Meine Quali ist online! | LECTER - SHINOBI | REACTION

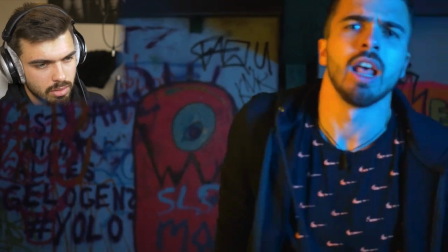[4:08] Oh, kippe den Ton und meine Parts und alles lodert. Rot, wenn man der Tod, wenn man der Bass, lache wie Joker.
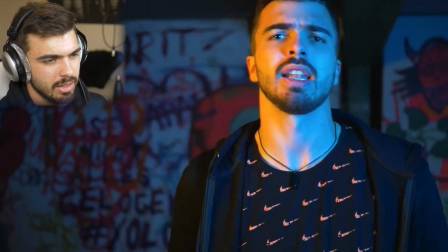[4:14] Kick den Shit. Alle wippen mit den. Ich bin sick. Spiele mit den Rhythmen.
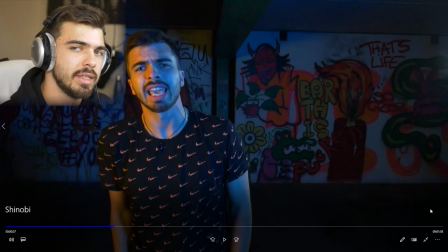[4:19] Platz da.
Die Vocal habe ich sehr, sehr stark komprimiert in dem Song.
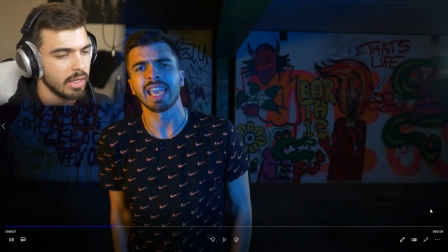[4:22]
Ich finde, das hat sich einfach richtig angefühlt, weil das halt auch ein relativ schneller Rap ist, der sehr, sehr energiegeladen ist. Habe ich gedacht, das passt eigentlich ganz gut. Ich mag auch die kleinen triolischen Passagen da drin sehr, sehr gerne. Ruben hat so ein bisschen kritisiert, dass die Reime ein bisschen auf der Strecke geblieben sind. Und ich würde auch sagen, in der Passage hier, ja, auf jeden Fall.
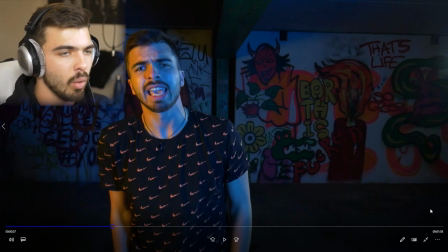[4:41] Also, oh, kippet den Thron mit meinem Parts und alles lodert. Rot, flammender Tod, brennende Bars, lache wie Joker.
Ist auch von dem Sinn her total banal und eigentlich relativ doof. Also, eine der debilsten Lines, die ich jemals geschrieben habe, und nur gut kommt wegen dem Double Time.
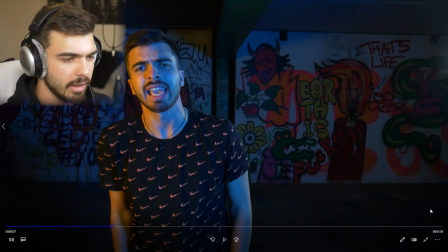[4:58]
Aber ich hatte diese Cadence im Kopf und habe beim Scatting so ein bisschen versucht, das halt zu einem Text zu verwandeln. Ich hatte dieses Do, Dippe-Dippe-Bo, Dippe-Dippe-Ba, Dippe-Dippe-Bo da im Kopf und wollte das dann einfach bringen. Und fand ich eigentlich ganz nice, wie ich das gerappt habe im Endeffekt.
Kicke die Silben so wie der Doktor, abartige Gebilde wie die von Kafka.
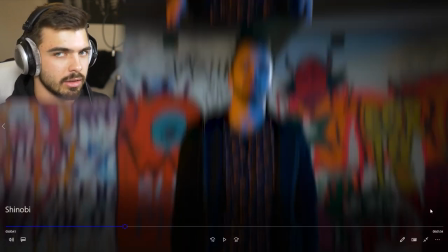[5:19] Plaster, kicke die Silben so wie der Doktor, abartige Gebilde wie die von Kafka.
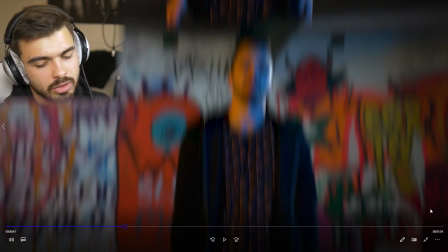[5:23]
Da reimt sich mehr, als man vielleicht am Anfang denkt, aber auch da, Sinn ist so mau. Auch da wieder Flow und Technik viel mehr im Vordergrund.
Das Battle Beast ist back on board, das bitterbösen Boomer Beats, Energie.
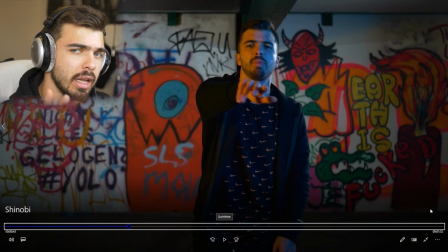[5:35]
Da habe ich so reingeschissen. Da haben wir eine statische Aufnahme ganz am Anfang gemacht, um das alles zu testen.
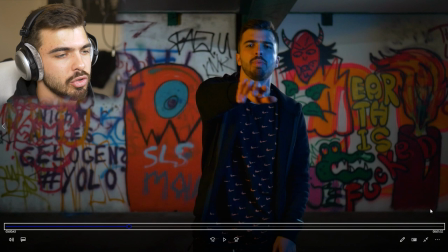[5:40]
Und ja, da ist keine Dimension in dem Shot. Das sieht fast schon so aus, als ob ich vor einem Greenscreen stehen würde. Und das ist halt echt kacke, weil sich halt nichts bewegt. Wir hätten von Anfang an eigentlich nur das Gimbal nehmen sollen, das wäre besser gewesen.
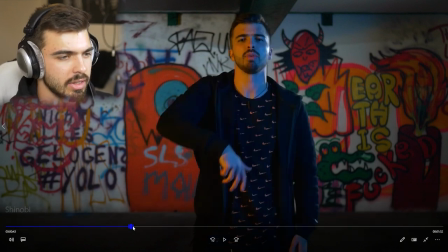[5:52]
Oder ich hätte mich halt einfach mehr bewegen müssen.
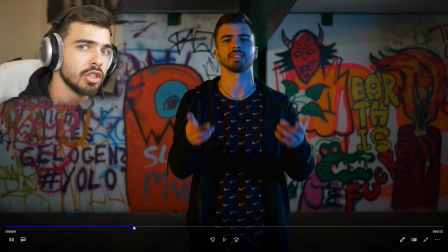[5:54]
Dadurch, dass keine Bewegung der Kamera ist und das Dreibein-Stativ, auf dem auch die Kamera hier gerade steht, keinen Schwenkarm hat oder so, ist das natürlich nochmal ein bisschen blöder geworden im Endeffekt.
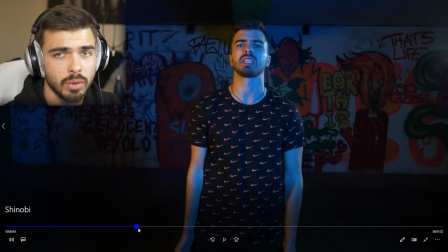[6:03]
Meine Moves holen es halt echt nicht raus.
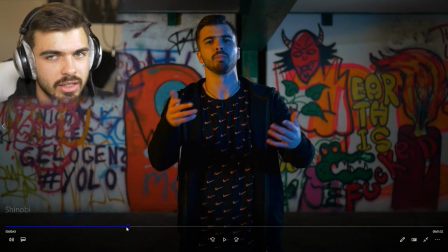[6:05]
Also ich stehe da, mach so und so, während ich im Song eigentlich schreie und voll abgehe und eigentlich auch coole Zeilen droppe.
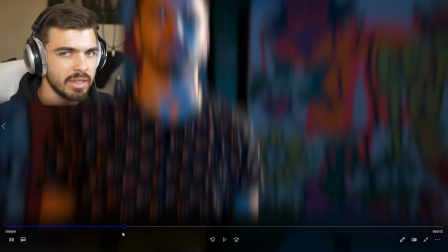[6:13] Das Battle Beast is back on board of bitter bösen Boom-Bap Beats. Energie wie Macklemore, ich spit gestört wie Bulimie Patienten.
Und gehe dann direkt in die nächste Line über. Das ist einerseits ein 15-silbiger Reim und andererseits feiere ich die Alliteration am Anfang, wie ich da die ganze Zeit Bs benutze.
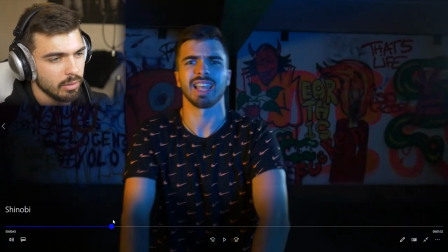[6:28] Battle Beast is back on board of bitter bösen Boom-Bap Beats.
Ja, und das Video, das untermalt es halt gar nicht, was sehr, sehr schade ist.
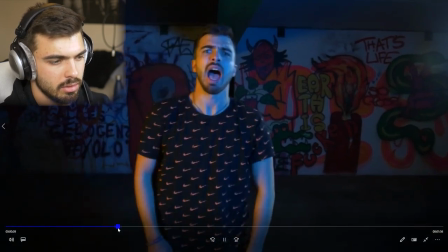[6:34] Kicke die Silben so wie der Doktor. Abartige Gebilde wie die von Kafka.
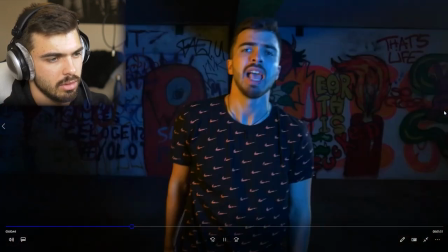[6:39] Das Battle Beast ist back on board auf bitterbösen Boomer Beats. Energie wie Macklemore, ich spit gestört wie Bulimie Patienten.
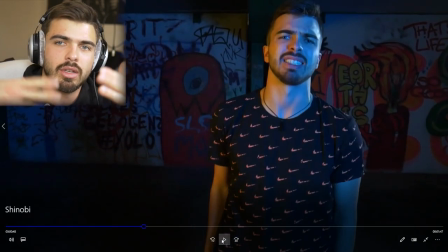[6:45] Direkt nach dem.
Dann mache ich ja zweimal den hier und dann einmal den da. Ich habe teilweise nicht mal Ahnung, was meine Moves überhaupt zu bedeuten haben.
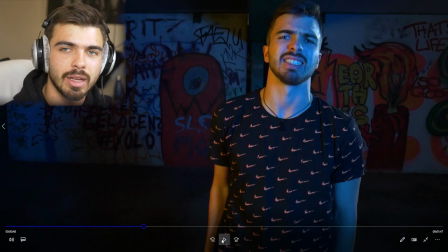[6:52]
Ich müsste wirklich mal eine Choreo einstudieren oder mehr Leute am Set haben. Mein Bro war auch ab und an ein bisschen abgelenkt. Und ich musste ihn selber fragen, ey, sieht das in Ordnung aus? Ist das okay so? Aber da war einfach nicht so viel zu holen an dem Abend.
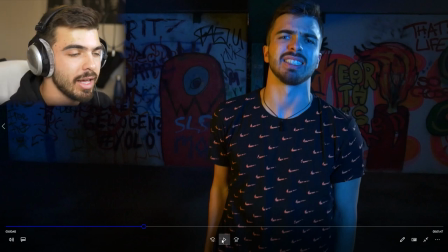[7:08]
Ist halt jetzt, wie es ist. Ich meine, reinkommen werde ich im Endeffekt wahrscheinlich trotzdem, aber schon kacke, wenn man das Gefühl hat, es geht noch besser.
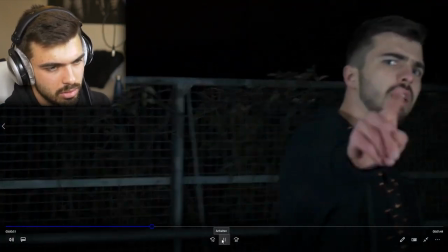[7:14] Essen, wieder auf Toilette. Nur kann man mit den Therapien nichts bei mir bezwecken. Pass besser auf vor den Wannabes.
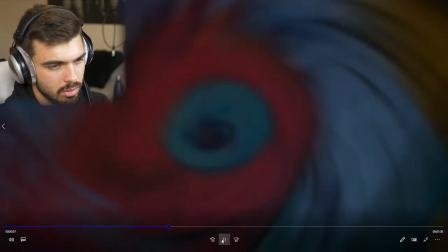[7:21] Sie saugen dich aus, aber taufen dich Monami. Lass sie in dein Haus und dann kommen die Gefahren im Flug.
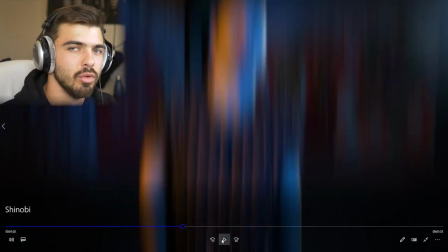[7:26] So wie Autos in Rocket League.
Das war so der erste Move, den ich eigentlich ganz okay fand. Und die Line ist halt geil.
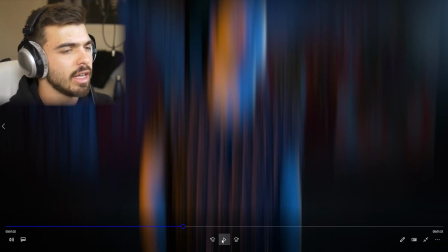[7:34]
Ich hatte, die Zeile ging ursprünglich anders. Falsche Schlangen nennen sich gern Mon Ami und stellen sich in deinen Weg so wie Straßensperren. Sie sind so wie Autos in Rocket League, denn sie können im Flug zu Gefahren werden.
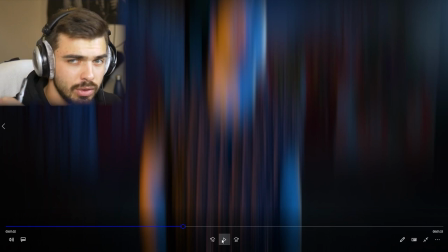[7:48]
Macht aber im Endeffekt nicht so viel Sinn, weil man sagt nicht, dass ein Auto zu gefahren wird. Das ist irgendwie einfach eine Wortverrenkung. Und der Kreuzreim war jetzt auch nicht so schön ästhetisch in dem Fall. Und deswegen habe ich das nochmal geändert, habe so eine gesungene Passage und ein paar Doubles hinzugefügt.
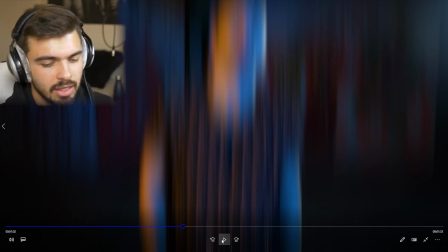[8:04]
Und dann ist das diese Line geworden und ich finde das geil, weil die Gefahren kommen im Flug und Autos und Rocket League haben das Ding,
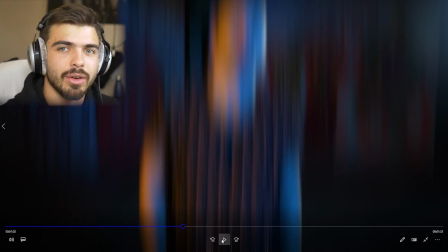[8:12]
dass die fliegen können durch halt Antrieb.